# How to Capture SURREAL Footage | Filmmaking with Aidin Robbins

Weather and lens choice definitely make a difference, but the backbone of a surreal image is usually lighting,
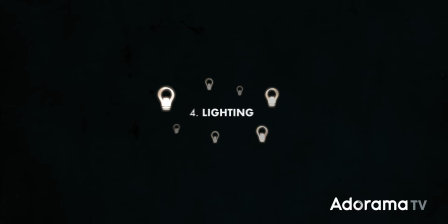(4:12)
and that can take dozens, if not hundreds, of different forms.
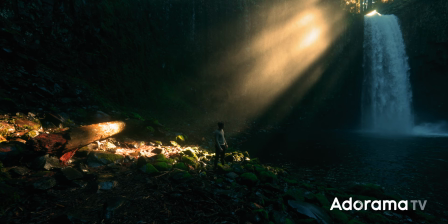(4:17)
For example, hotspots, where one subject is brightly lit and the entire rest of the scene falls into deep shadow.
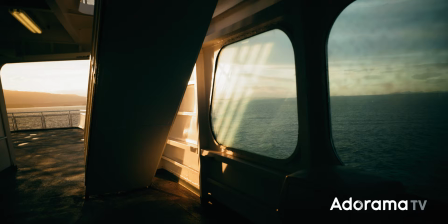(4:24)
Volumetric light, where fog or haze create beams of light in the scene,
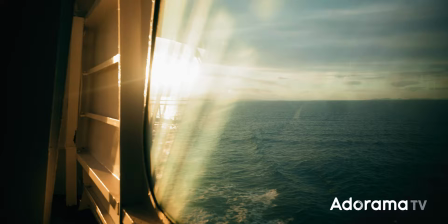(4:29)
or patterns of light and shadow, like those created by light coming through blinds or leaves,
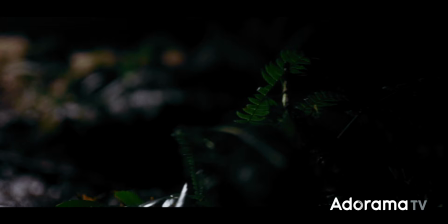(4:35)
or the light moving, like shooting on a moving vehicle or someone carrying a light through the scene.
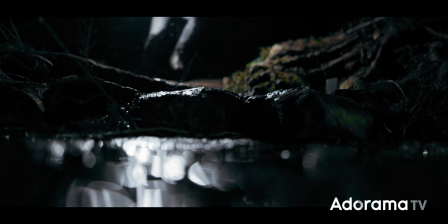(4:41)
There are so many different ways to do this and they're all a whole lot of fun,
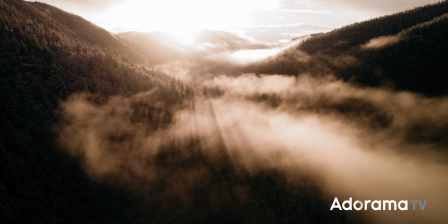(4:45)
so it's really just a matter of going out there and finding something that you find striking, something that looks different. Another layer of filmmaking that's just as fundamental as lighting is, of course, composition. And yet again, there are so many different ways to create a surreal image with composition.
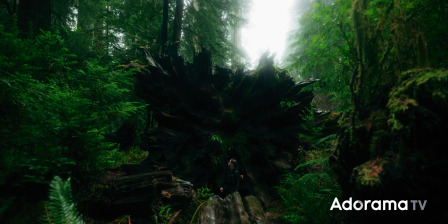(5:03)
There's that cartoony Wes Anderson style we mentioned earlier, where you're sub-framing subjects,
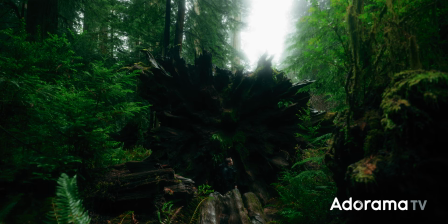(5:09)
placing a lot of emphasis on symmetry, shooting head-on angles, and really emphasizing geometry.
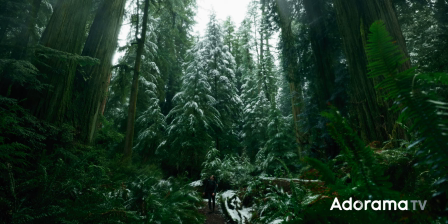(5:15)
Or you could frame your subjects facing toward the edges of the frame or with a ton of negative space around them, which just feels a little bit off.
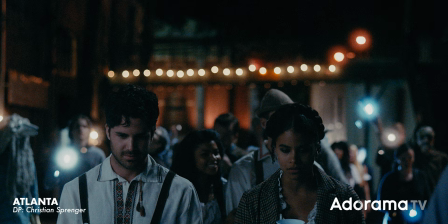(5:23)
One show that does this really well is Atlanta. You'll see these kinds of shots everywhere.
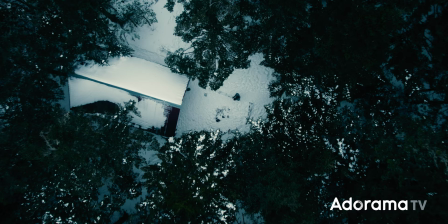(5:28)
You could also just shoot a scene from an angle that someone wouldn't usually naturally experience it, like from directly overhead,
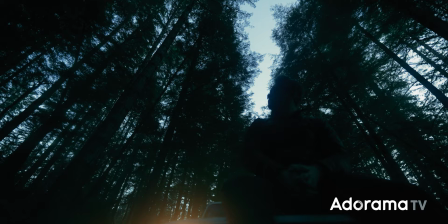(5:35)
a top-down shot, from straight below, a really dramatic low angle shot, or right up in a character's face with a really wide angle lens.
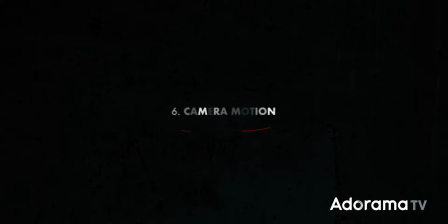(5:44)
Lighting, composition, let's just keep going down the line of basic filmmaking fundamentals and move on to camera motion.
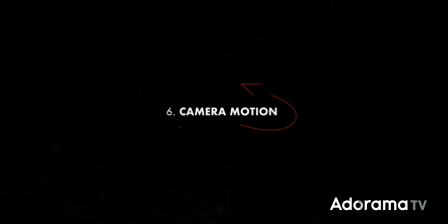(5:51)
And sounding like a broken record here, yet again, there is no one correct way to do this.
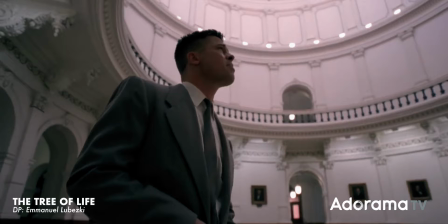(5:56)
Wes Anderson's movies feel a bit surreal in part because they have this very rigid camera motion, but then there's also the exact opposite end of the spectrum.
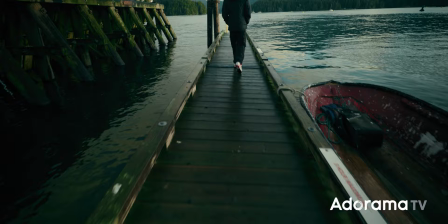(6:05)
People like Terrence Malick and Emmanuel Lubezki, who have this very flowy, like floaty, steadicam style. The camera kind of dances through the scene, floats around, and is not necessarily motivated by action within the scene.
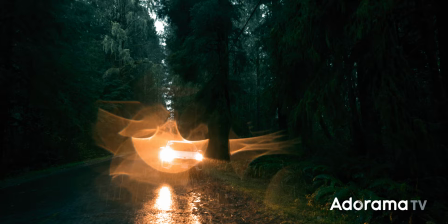(6:19)
Now, I think the through line between those styles that makes them feel a bit surreal is that they draw attention to the camera's motion,
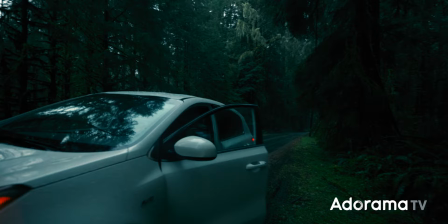(6:26)
moving it in ways that we wouldn't naturally experience our own motion. For films that intend to feel very grounded and realistic,
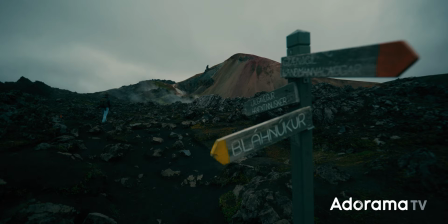(6:34)
you'll often see camera motion that mimics the way that we would experience and move through a scene as a passive observer,
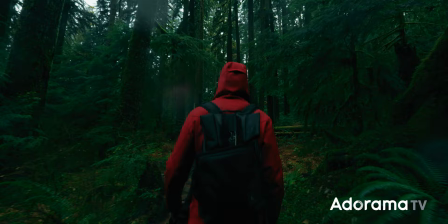(6:41)
maybe just following alongside a subject as they move,
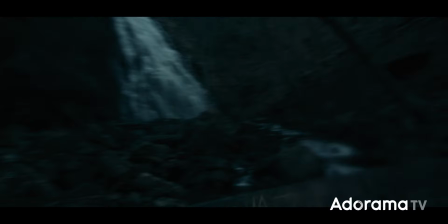(6:45)
or the kind of quick glancing around in that documentary style shot that you see in a lot of grittier movies.
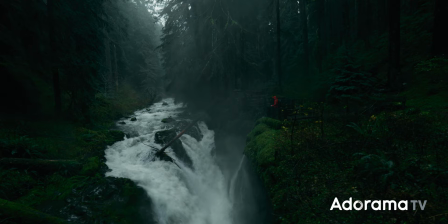(6:53)
If you wanna create surreal dreamlike camera motion, consider going the opposite direction, asking yourself,
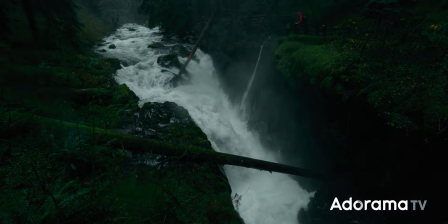(6:58)
how can I move the camera through the scene in a way that would be different from how I would see it.
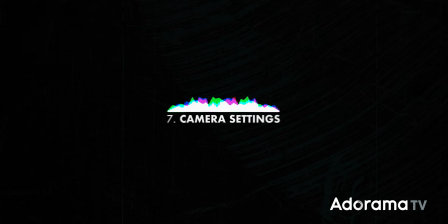(7:04)
You can also dig a little deeper into your camera settings and create some cool dreamlike effects in camera that way.
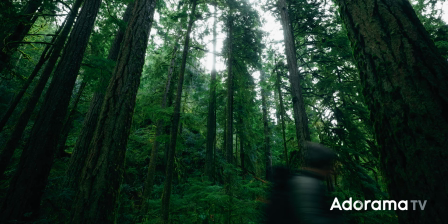(7:10)
One of my favorites and one of the most obvious is a shutter drag where you're using a very slow shutter speed to create this exaggerated motion blur.
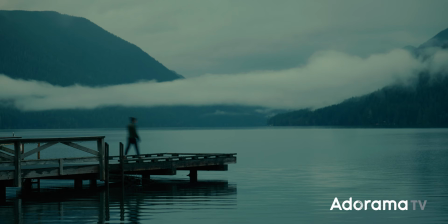(7:19)
I used this on a bunch of different shots in a video earlier this year about noise pollution to convey
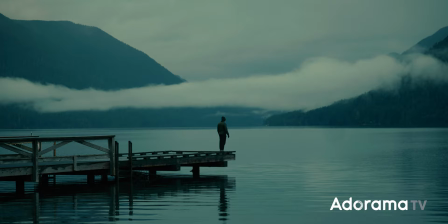(7:24)
the feeling of time slowing down in a place largely insulated from outside noise.
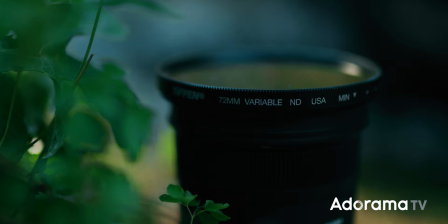(7:30)
I found that the sweet spot was a shutter speed of around one sixth of a second, but you can try different shutter speeds for a more or less noticeable effect.
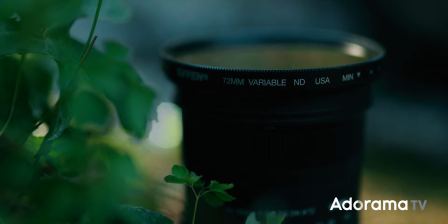(7:39)
You'll also probably have to use an ND filter to compensate for the extra light coming in with that slower shutter speed. The ones I use are from Earth and Tiffin.
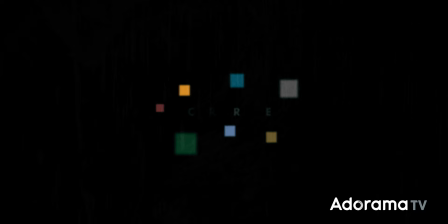(7:48)
And before you go, I do want to mention that we have other videos that go way deeper on a bunch of the topics that we've talked about in this video.
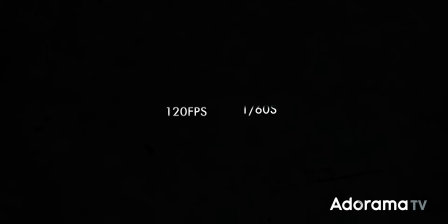(7:55)
Lens choice, lighting, camera motion, composition, camera settings,
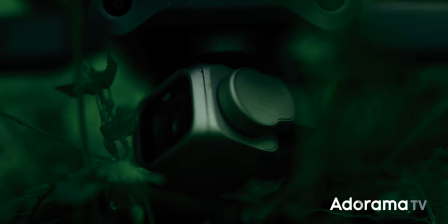(8:01)
the other videos in this series go way deeper into each of those topics specifically.
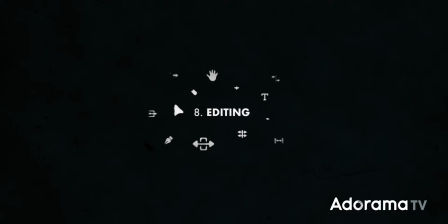(8:06)
Before we wrap up, I do want to acknowledge editing. That plays a huge role in creating a surreal scene or film.